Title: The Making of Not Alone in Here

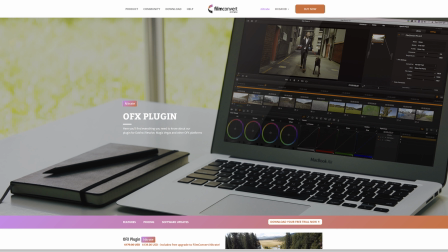8:15 I used the plugin FilmConvert to make everything look more film-like and grainy.
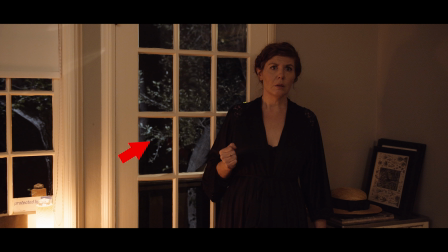8:21 YouTube Compression doesn't like that, but meh. To light outside of the house, I once again used my two bigger LED lights.
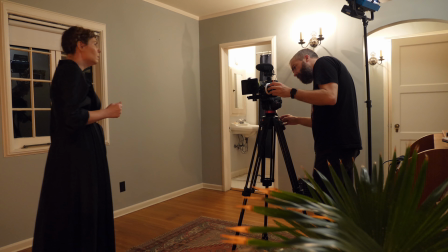8:29 A couple of times when we didn't see outside, I used them inside to get a little more ambient light.
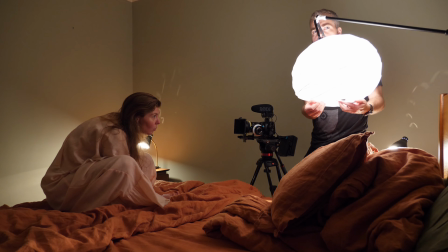8:33 One thing I used a lot this time was this IKEA paper lantern with one of my little Sokani LED lights inside.
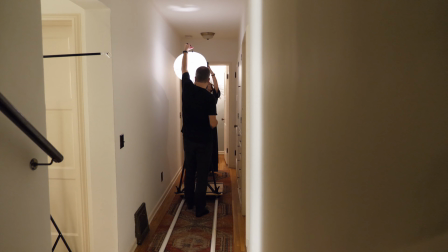8:40 I've used the paper lantern before, but with a regular bulb inside,
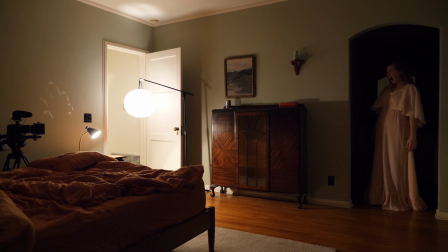8:44 it can be a pain to get the cord to an outlet everywhere and the cord weighing things down. with a lightweight tiny LED light inside,
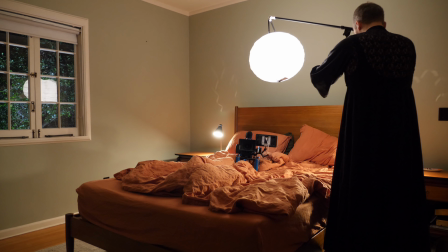8:52 I can put it anywhere. I can tape it to the ceiling if I want to. Mostly I hung it from a microphone stand.
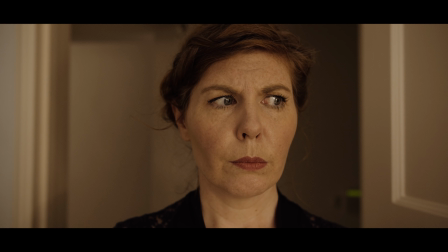8:58 You get a really nice soft light from a paper lantern like this, especially when you have it close to a face.
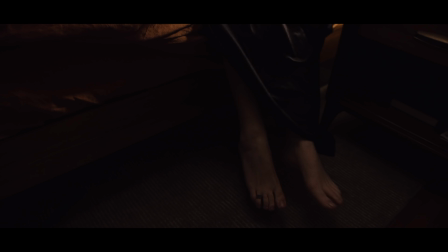9:04 When we were shooting this part, I noticed that the motion looked weird.
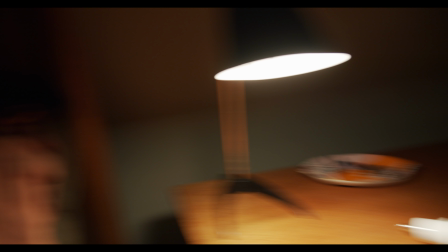9:08 When I later looked at it frame by frame, I realized that instead of a smooth motion blur, I was getting like three images on top of each other.
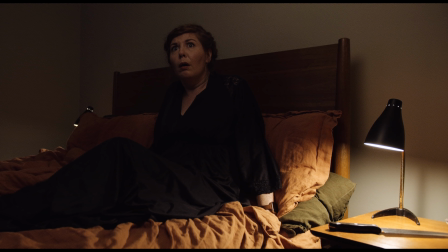9:16 I eventually figured out that it was because of the LED bulbs inside these lights.
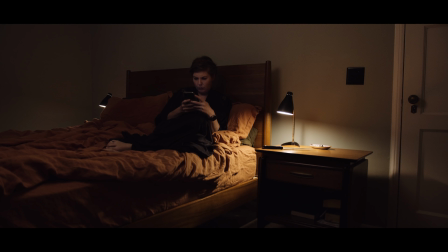9:20 LED lights can be known to cause flickering, but I figured I was safe if I didn't see any flickering or banding. But apparently it can really mess up your motion blur.
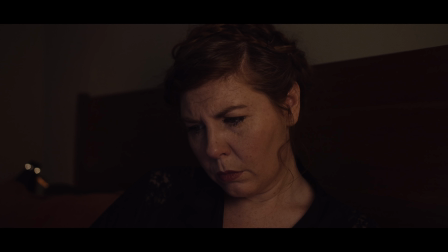9:29 I tried using a 360 degree shutter angle just to see if it would smooth things out, but instead you get like five images on top of each other.
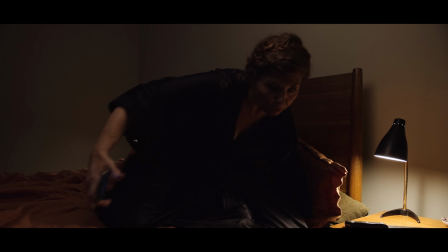9:37 We did consider reshooting that shot since it had the fastest motion in it, but we really didn't want to.
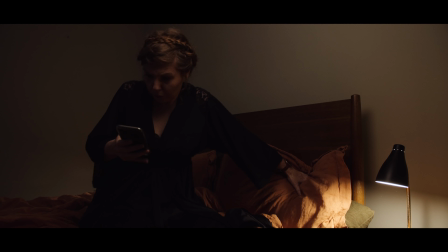9:43 I figure most people probably won't notice, and if that's what they're thinking about in that moment, then we have bigger problems.
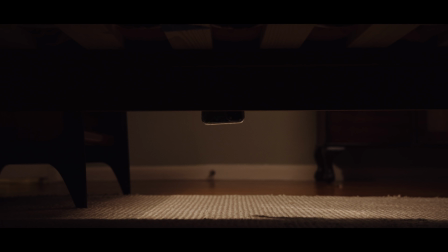9:50 But for the remaining shots in the bedroom, I did put in regular old-school bulbs.
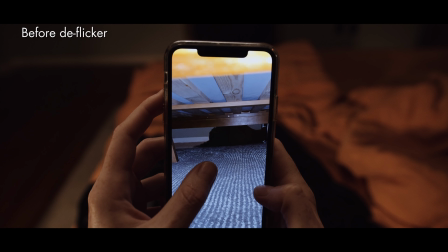9:54 Speaking of flickering, there was some from the iPhone screen, but Resolve has a really good deflicker plug-in.
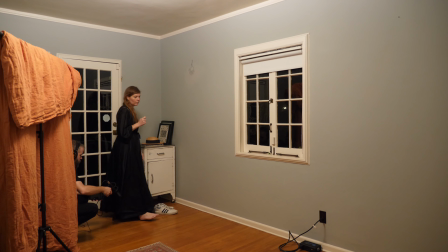10:00 We still have the approach of replacing all the sounds in post,
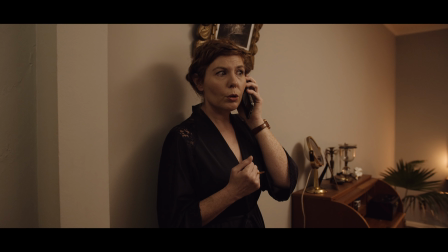10:04 but since we had a longer dialogue or monologue scene in this one, we wanted to capture that particular dialogue while shooting.
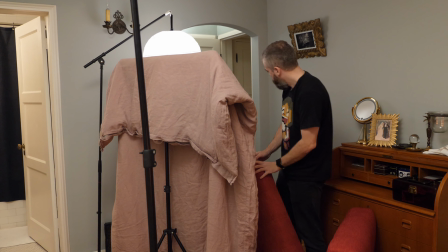10:11 Since the room is pretty empty and echoey we brought in some blankets and pillows to kill some of that off.
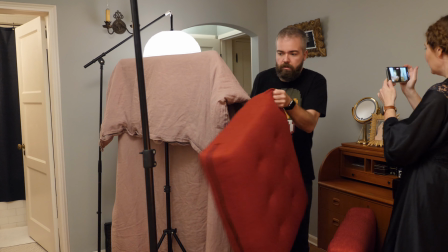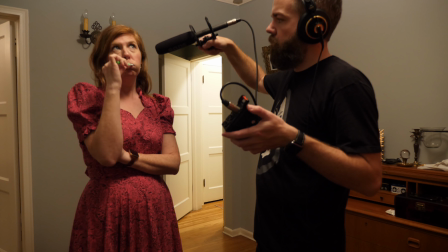10:24 Every other sound was done in post though, like we usually do.
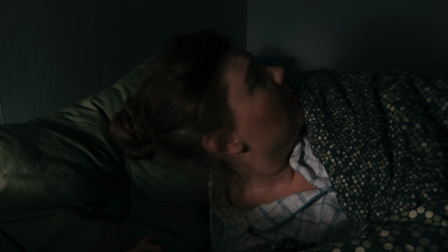10:28 For the monster I wanted to see if I could do like a more realistic version of the lights out demon face for this one since it's been a few years.
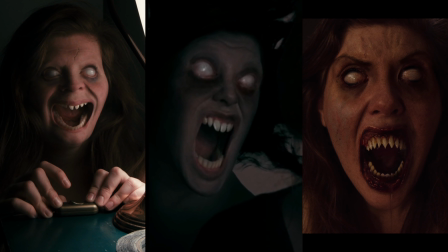10:36 You might think that I really like my demons to be females with wide eyes and pointy teeth, but really it just has to do with my limited Photoshop abilities.
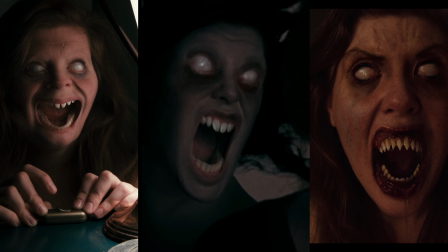10:44 I'd love to do some more unique looking monsters with practical effects, but that will have to be for another time.
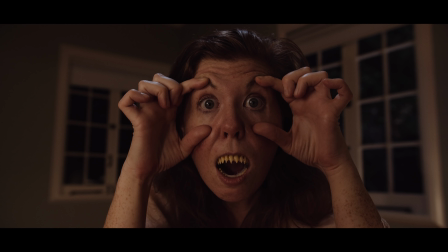10:51 I used a very similar approach to what we've done before, take some pictures with the eyes wide open and looking different directions to create big white eyeballs and so on,
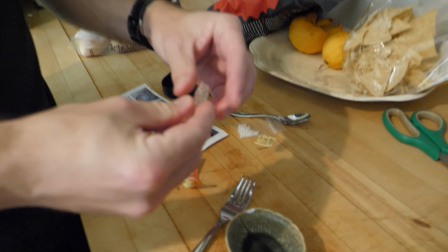11:00 but this time I bought some monster teeth to have a little less to do in Photoshop. These were the kind where you actually mold them after your own teeth, so that was fun.
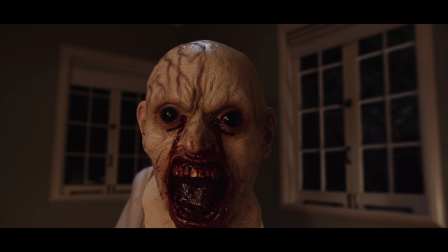11:11 I also shot this Halloween mask in the same light to use for some extra bits and pieces of texture.
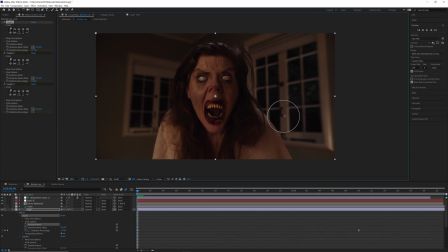11:17 Once I had a finished still image, I animated some distortion and after effects with the liquify filter and then tracked it on top of the real face.
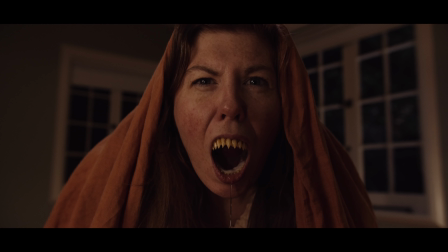11:25 For one take where we tried having Lotta under the covers, there was drool coming out of her mouth.
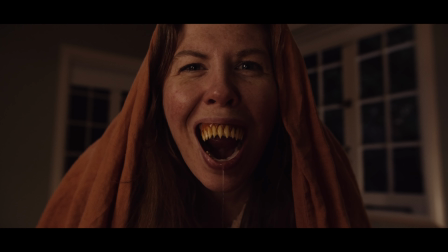11:31 Lotta suggested to use the drool in the finished shot.
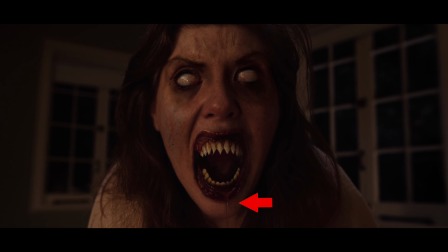11:33 I was hesitant since I figured it was going to be a nightmare to cut out, but since it's a brief shot, it wasn't that bad actually.
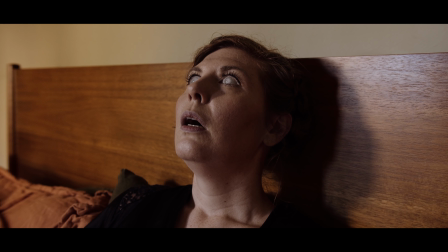11:40 The final shot of the film has eyes made in photoshop and tracked on with mocha.
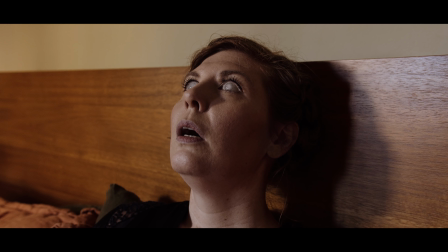11:45 I thought the shot looked too much like a still image, even though it really wasn't.
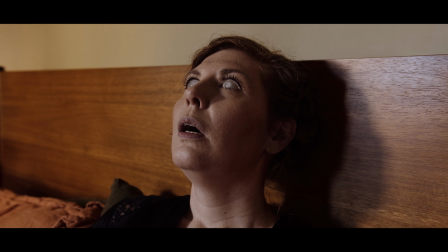11:50 So I added a little subtle light changes, as if it came from the windows with the moving trees outside, and also a little bit of animated lens distortion.
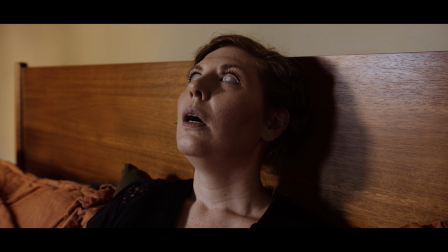11:58 In Resolve, I took out some of the color in Lota's face to make her look a bit less healthy.
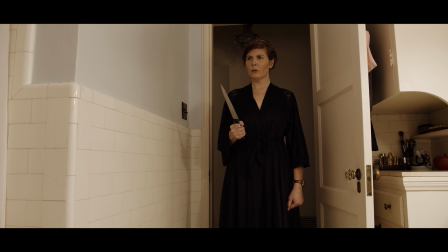12:03 There are a couple of instances of the classic trick of a cut while doing a whip pan. Here it was because the door, of course, needed to suddenly be open.
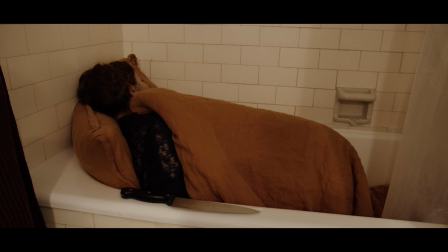12:11 I'm always surprised with how well this trick works. This is just a simple cut between two separate shots.
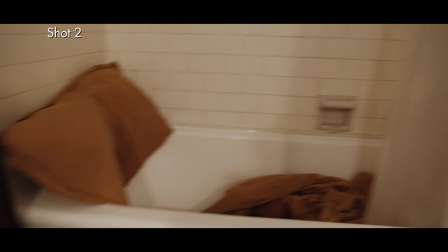12:18 You'd think you'd need at least a fade or something to smooth things out, but no.
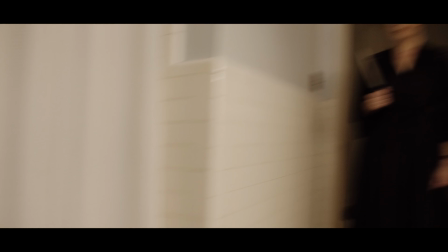12:23 I guess I'm just that good at repeating camera moves.
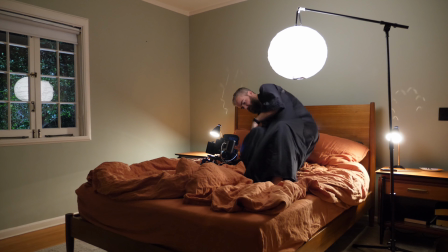12:26 When we needed Lota's hand to grab Lota's leg, I had to wear Lota's nightgown and try my best to hide my manly feet.
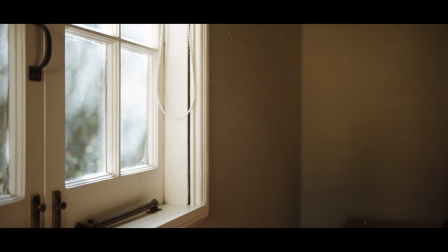12:33 For this shot, I shook some dirty laundry around in front of the camera to get dust particles in the air.
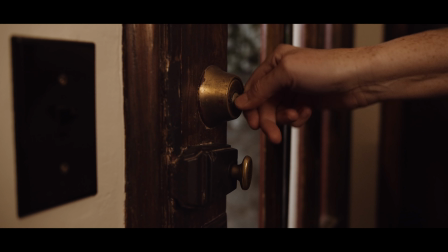12:39 For the brief montage, I know I needed some kind of music that felt like an escalation, which had me worried about how to achieve that.
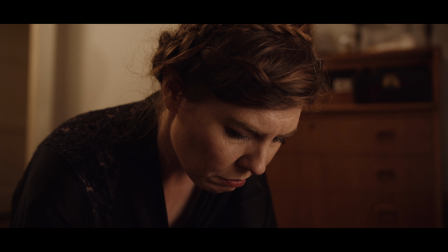12:47 Ultimately, I wound up tweaking the settings on a synth in Reason.
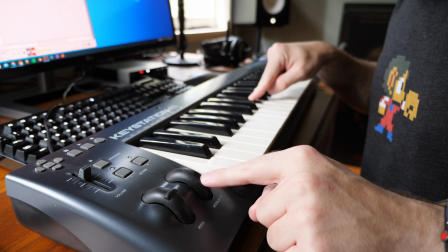12:56 and then it was just a matter of doing this.
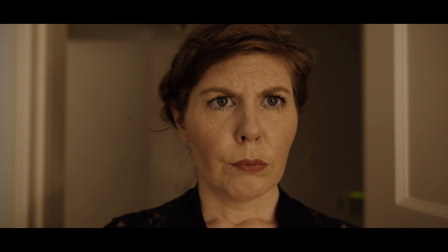13:03 At first I was like, this is way too simple and I tried adding a bass drum but then it felt like she was going out clubbing or something.
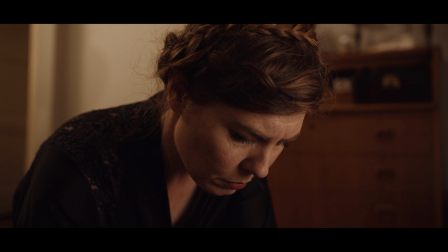13:10 That's a trap that's really easy to fall into with a lot of things. I know I do all the time. This feeling of, well, it can't be good because it's so simple but if it works, it works.
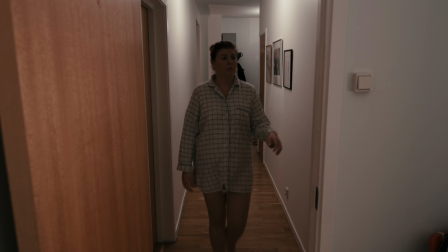13:24 Even with the lights out short,
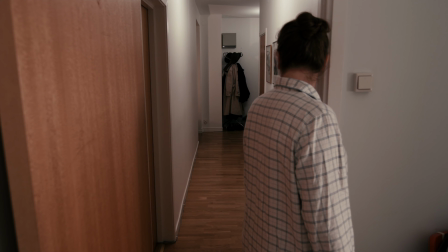13:26 I was so surprised that it got so much attention from Hollywood and elsewhere when it's so short and simple and wasn't even very hard to make.
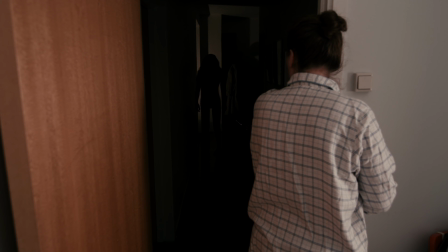13:35 But a lot of the time, something simple, executed really well,
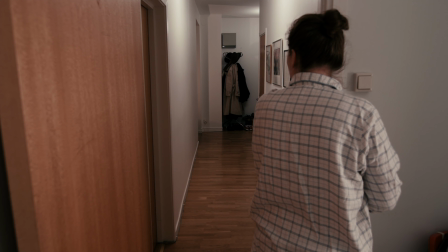13:39 can be much better than something ambitious and complicated that falls short of its goal.
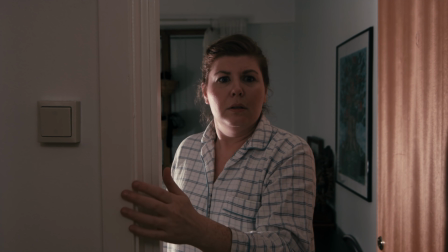13:44 Just how really simple melodies can more easily get stuck in your head than more complicated songs that might be more technically impressive. Definitely not talking about this by the way, just using music as a general metaphor. When we told people we were making a new short, we were asked, what's it about?
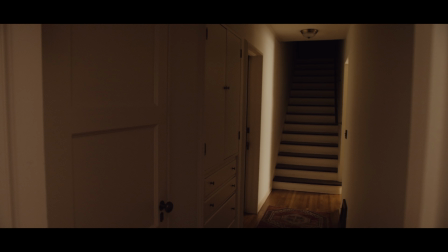14:01 And I said, you know, same old crap. A woman realizes she's not alone.
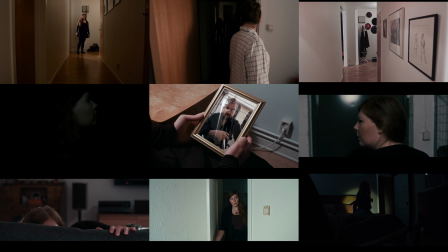14:07 And sometimes that's all you need.